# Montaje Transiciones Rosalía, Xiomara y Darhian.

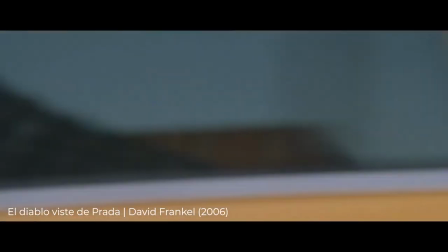22s
En gramática cinematográfica podemos llamarlas signos de puntuación. Son las transiciones, un recurso tan antiguo como el cine mudo, tan actual como el IMAX.
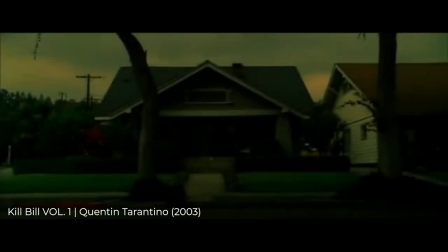32s
Toda película,
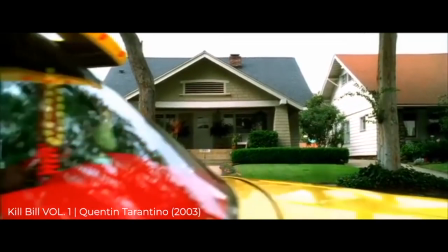34s
cortometraje y en general cualquier producto audiovisual está compuesto por diferentes escenas que se convierten en una narrativa gracias a las transiciones.
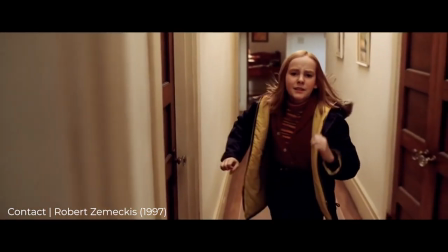43s
Es por ello que a lo largo de los próximos minutos conoceremos la importancia de las transiciones,
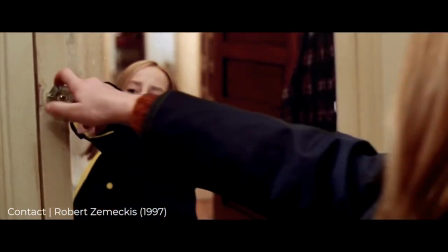48s
así como los principales tipos que nos podemos encontrar en nuestras películas favoritas.
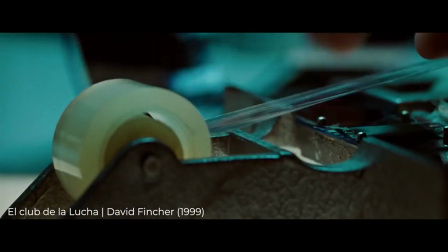63s
Las transiciones son las formas de unir planos consecutivos, siendo imprescindibles tanto para el director como para el editor o montador.
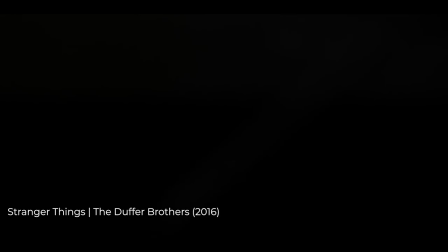71s
Comenzamos a conocer los tipos de transiciones con el corte básico, que, como su nombre indica, es el primogénito de esta gran familia.
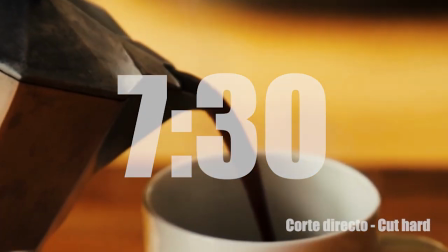83s
Lo podemos conocer también como corte estándar o con el anglicismo cut hard.
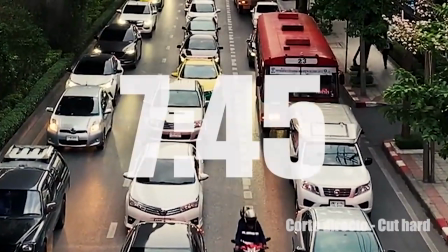88s
Supone el corte a secas entre cualquier tipo de plano y es de vital importancia en escenas de plano contra plano.
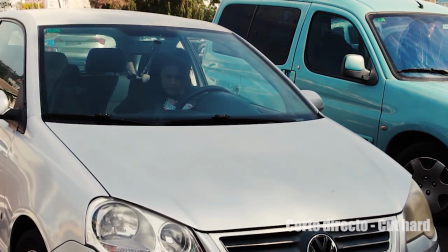95s
Al corte básico le sigue el corte sobre la acción o cutting on action.
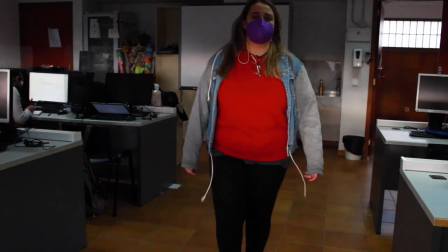104s
A diferencia del corte básico, este tipo de transición se sustenta en la continuidad de la acción que el personaje está realizando.
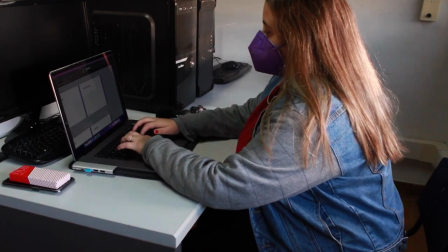111s
Es la forma más fiel de plasmar la realidad, pues representa las acciones tal y como las percibimos.
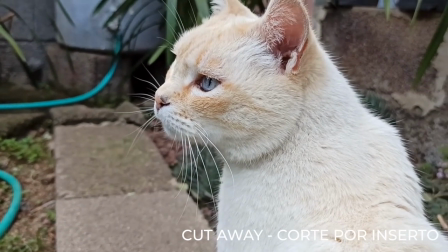126s
Acabamos de ver un corte por inserto, también conocido como cut away. La fórmula es bastante sencilla.
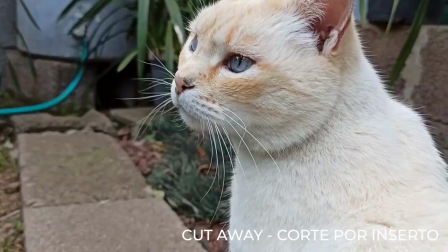132s
Plano del personaje, plano de lo que está viendo, plano con el personaje. Es recurrente en aquellas escenas en las que vemos los pensamientos del protagonista.
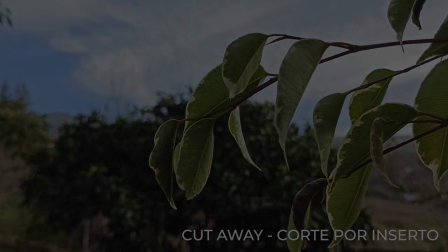140s
Es una transición íntima.
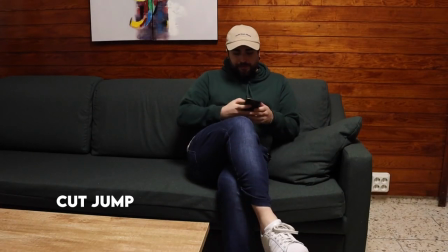146s
Saltamos, literalmente, a la transición por excelencia cuando queremos omitir una gran cantidad de tiempo.
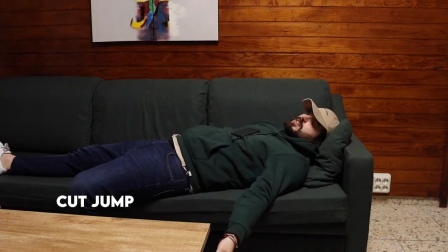151s
Este corte dota al audiovisual de dinamismo y tensión a través de los saltos en el tiempo. Recuerda mantener siempre el mismo plano para conseguir un efecto acorazado Potemkin.
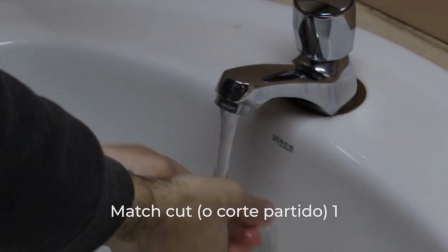167s
Si con el jump cut queremos omitir, con el match cut vamos a unir escenas mediante similitudes, ya sea a través del decorado o de los objetos.
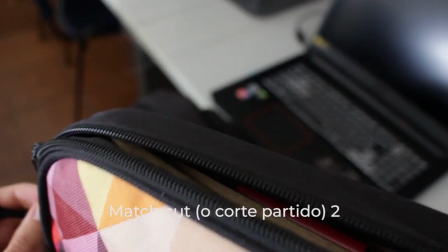176s
La relación entre ambos tiene que tener profundidad y un concepto, una metáfora visual a la vista del espectador.
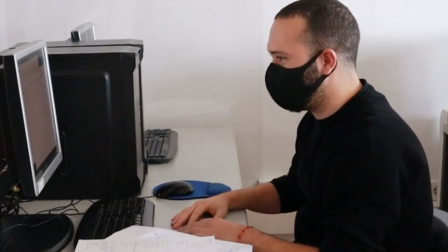186s
Hemos omitido, unido y ahora vamos a impactar. Pero más allá de la expresividad, lo haremos a través de las transiciones.
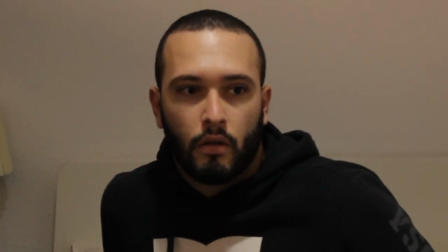193s
Para esa sensación de brusquedad, el smash cut es ideal en el género del terror.
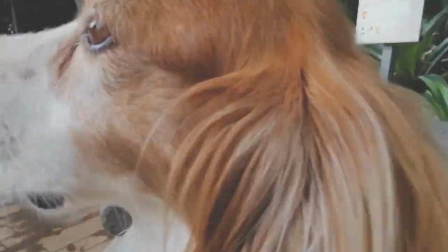202s
No existe, o por lo menos no lo percibimos. El corte invisible es el claro ejemplo de la buena continuidad.
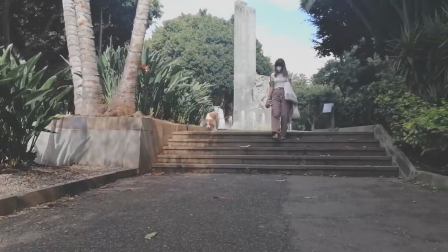208s
Esta se puede conseguir a través de términos como el barrido, el paso en sección de una persona o un objeto con el encuadre.
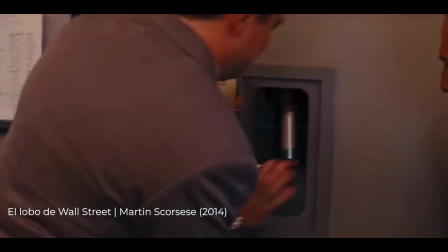216s
Una cosa debemos tener clara, en el mundo audiovisual no sería lo mismo sin el recurso que se nos presenta en las siguientes transiciones, el sonido.
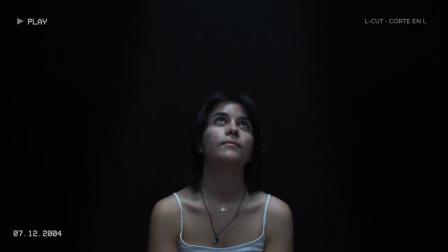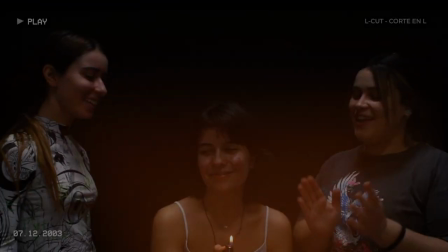238s
Visualicemos la línea de tiempo en nuestro programa de edición.
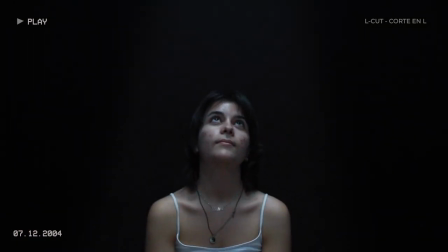240s
Con la transición L-Cut podremos ver cómo dos escenas aparentemente independientes están unidas por una única pista de audio.
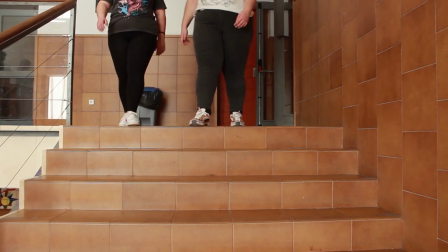252s
En la otra esquina tenemos a su contrario, el JK. Pensemos en el anterior proceso e invirtamos las cantidades.
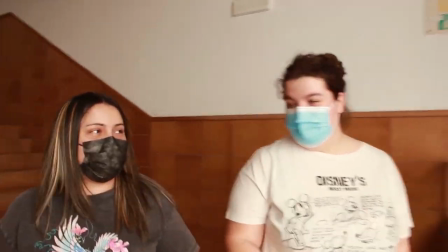259s
Dos pistas de audio y una única escena. Cabalgamos el sonido. Gracias a este tipo de transiciones podemos anticipar la llegada del villano.